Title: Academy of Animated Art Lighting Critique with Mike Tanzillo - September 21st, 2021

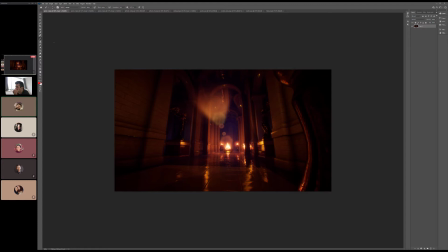(12:48)
Mm-hmm. That's interesting. Yeah, because like,
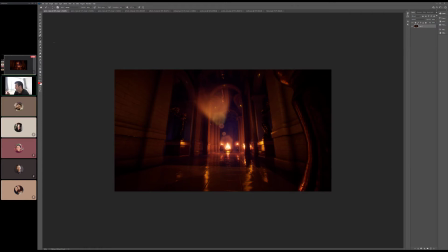(13:04)
right, because at that point it's a texture map, right? It's the same as that. All right, cool. Yeah, no, I think the rest of it's looking. I think the rest of it's looking really good. I love the like focus on the center of the room and the fact that the light kind of fades off as we go down this way.
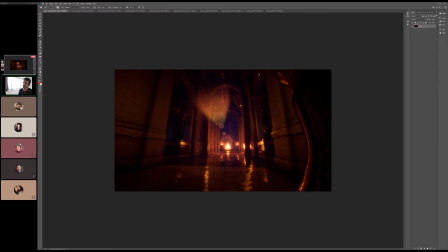(13:23)
We've got the coolness back over there. It'd be nice, even if we cool this down, it would be nice to get find a reason to get a little rim light on these statues to kind of help define their shape a little more, because they do get a little bit lost. And so having that cool light in there, you could put a cool rim on the back of them and that would be like totally plausible.
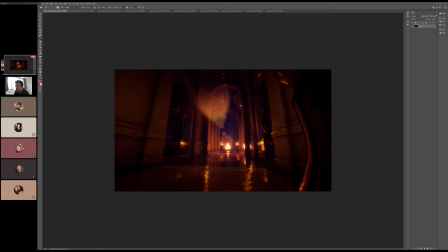Mm-hmm. Mm-hmm.
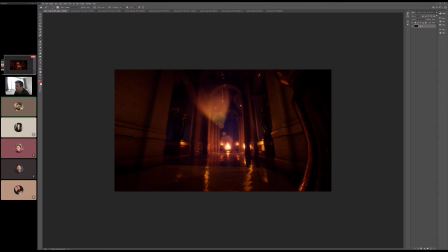(14:02)
Yeah. Mm-hmm.
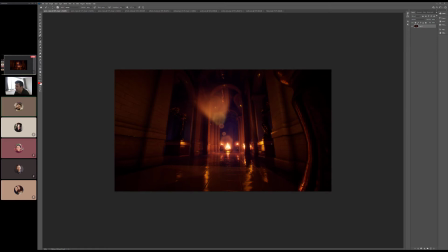Yeah. I mean, you could like even pretend like there's other fire pits in those little nooks back behind them there,
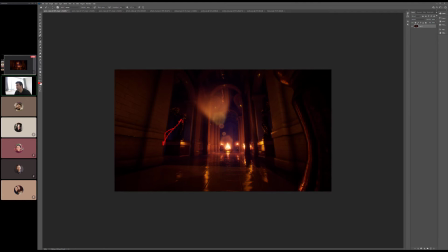(14:37)
and like that's shining light. I don't know, just because, like I said, just to read that shape out a little bit, and then you can make those warm. Yeah, yeah, because I think this is enough back here to imply.
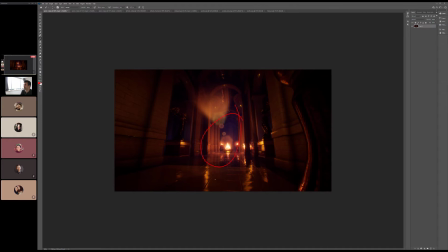(14:56)
Um, yeah, yeah, yeah.
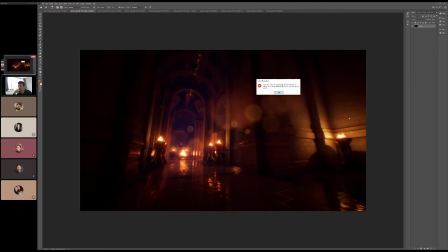(15:02)
stuff. Yeah, same notes across the board. This area looks really good. This screen right area with the... It all looks really nice. Mm-hmm.
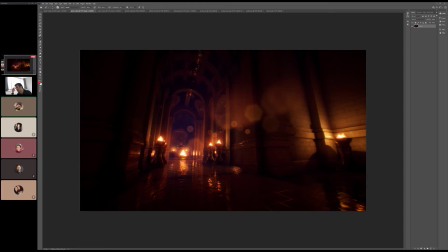Mm-hmm. Yeah.
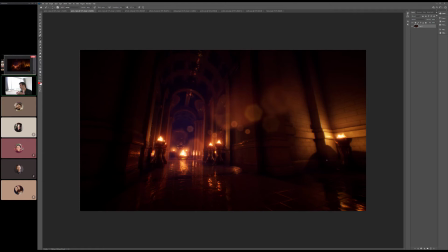(15:36)
Yeah, but the thing that's nice about this, about the way that you all have learned other lighting and are approaching this, is it sounds stupid, but it's easier because you know what you want to achieve and you know specifically what to search for. The challenge with this stuff is like just looking and be like, I don't know what's going to make this better.
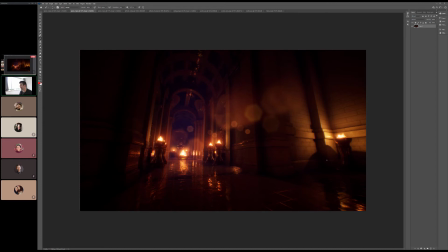(15:54)
Like just being like, this isn't the way that I want it to look. But like you're already identifying the things that that's where like real improvement comes from.
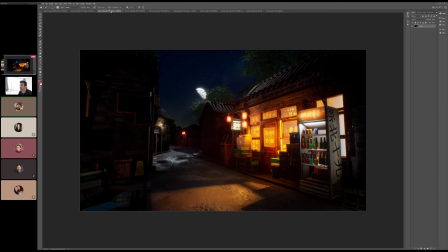(16:03)
That's great. It's very cool. Yeah. All right. This one's yeah. I think this is looking pretty good. I was expecting the light over here to be a little bit warmer. I guess it's pretty neutral over there.
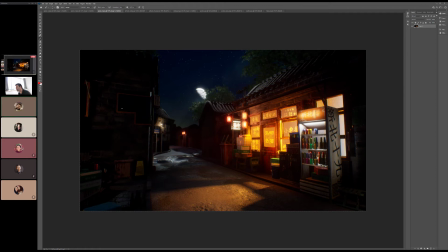You could even, again, if you're in there playing around, you could even try a light over here that's like the
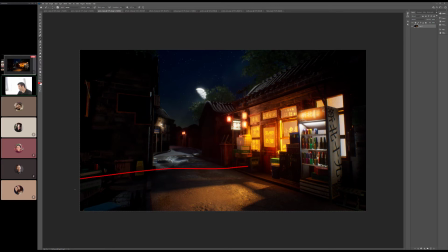(16:38)
light from this thing too, and because then that might be kind of cool, like where everything's just kind of stacked up here in the foreground. But I don't know. I mean, because right now compositionally everything's pretty right side of the image heavy. Like that might balance it a little more. You can play with it and throw a light in there. I think the cooler looks good.